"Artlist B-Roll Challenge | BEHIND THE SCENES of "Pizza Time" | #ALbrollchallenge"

But it was also not too in your face that it would actually distract from the very, very few precious seconds of storytelling you have at the start of the video. The second song, which you hear for the majority of the video, has this really good rise and release moment that I knew would be good for the very beginning of the video when, you know, time starts to bend. Finally, since obviously all the songs on Artlist are professionally produced and you never have any kind of rookie issues with tempo or pace changing throughout the course of a song,
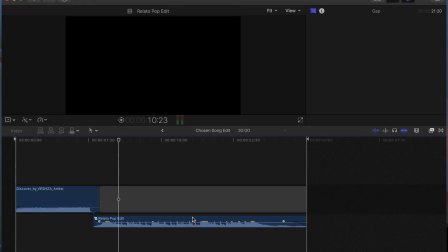4:51 it meant that I was able to take the kind of organic end of the song and splice it into the 25-second mark
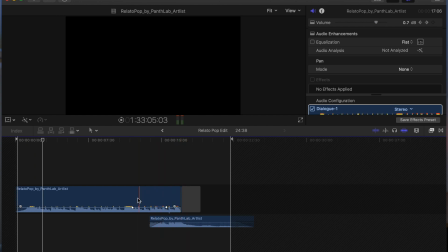4:58 so that I could end the video with what sounds like the end of the song. After then, obviously, coming up with the idea and choosing this song, the next stage was to create a shot list.
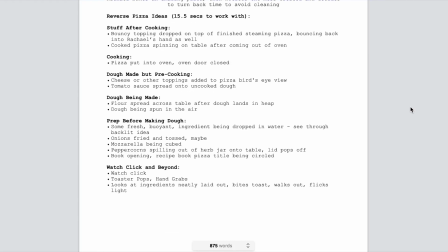5:08 Now that I had the song already there and it was timed perfectly to 30 seconds,
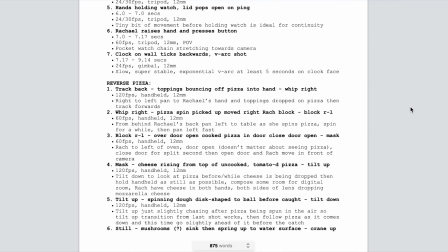5:12 it acted as a roadmap that I could use to kind of imagine in certain shots that I'd
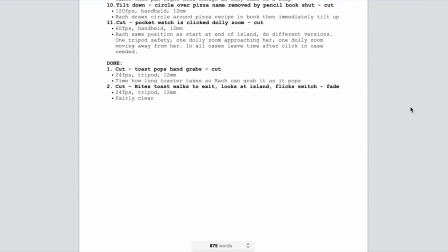5:18 come up with that would be most interesting to watch in terms of the reverse of the making of a pizza. This was definitely, by like a week, the most time-consuming part of the process. For a dum-dum like me, you have to picture what the final version of the shot is going to look like after it's been reversed, and then you need to film it in real time, factoring in all the camera movements that would allow for the transitions you need in reverse. So if a shot needs to look like a tilt down, track back, pan right in reverse, then I need to film it as a pan left, track forward, tilt up. Does that make sense? Anyway, it took me a long time and partly why I'm so stressed about this. Final stage is shooting and editing, which of course my future self is dealing with. So I will see you in a little bit. Hey! What you saw at the start of this video was what I actually shot last night, a bit stressful but we got there in the end and now is the time for me to talk you through the shooting and editing of this video,
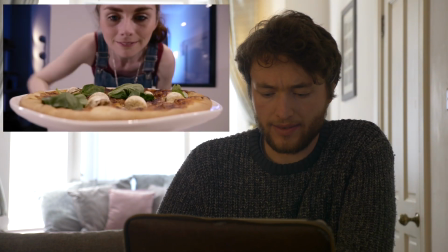6:35 I hope you enjoy. So we start off with some actually fairly simple shots, generally tripod shots, what wanted to do was make sure that there was a visual distinction between the
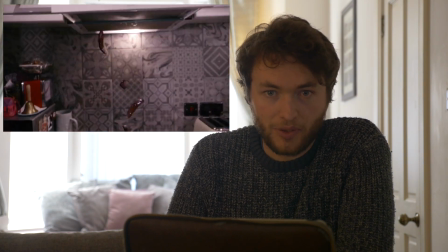6:50 phase in the video and everything's going crazy in reverse and the sort of story that
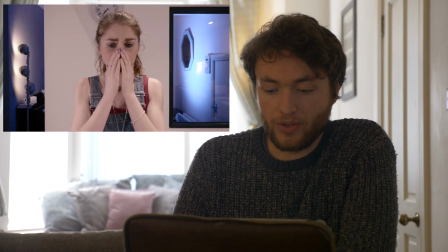6:56 gives context to that and so we have generally tripod shots until the moment that the stopwatch is clicked and then no such thing as a tripod shot in the rest of that it's all handheld or gimbal but pretty much handheld
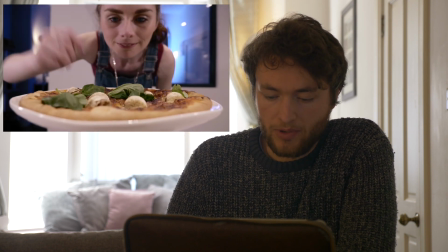7:13 so opening shot and not much to say here other than this pizza
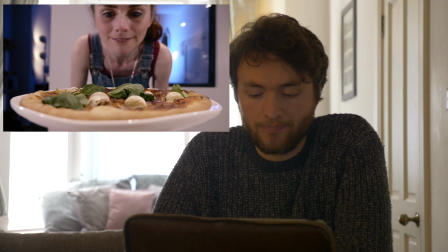7:19 was a massive disappointment not in taste tasted grand but I
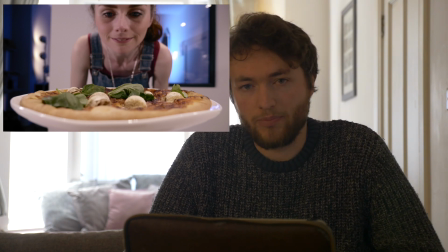7:24 went out and got a fancy pizza thinking I gotta have production value here and it just looks looks pretty crap if we're honest but you know what this is a story about a real person and and you know a real struggle and the struggle is struggling.
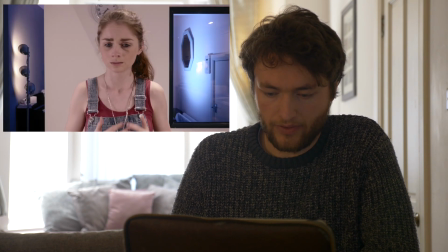7:44 Moving on, so we have of course classic just continuity editing here.
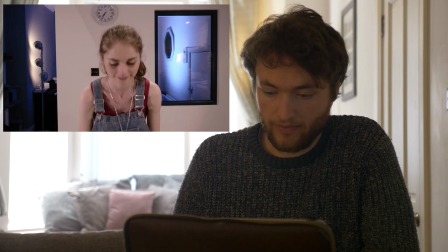7:49 The movement that Rachel has, my wife is Rachel, bring her hands to her mouth in shock.
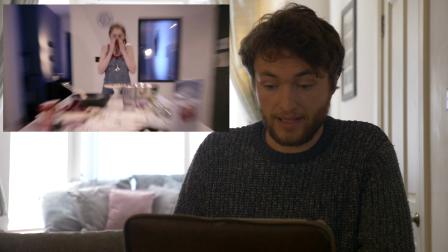7:56 We have in one sort of medium shot and then of course we have her repeat the same motion in a wide shot and just cut the two together.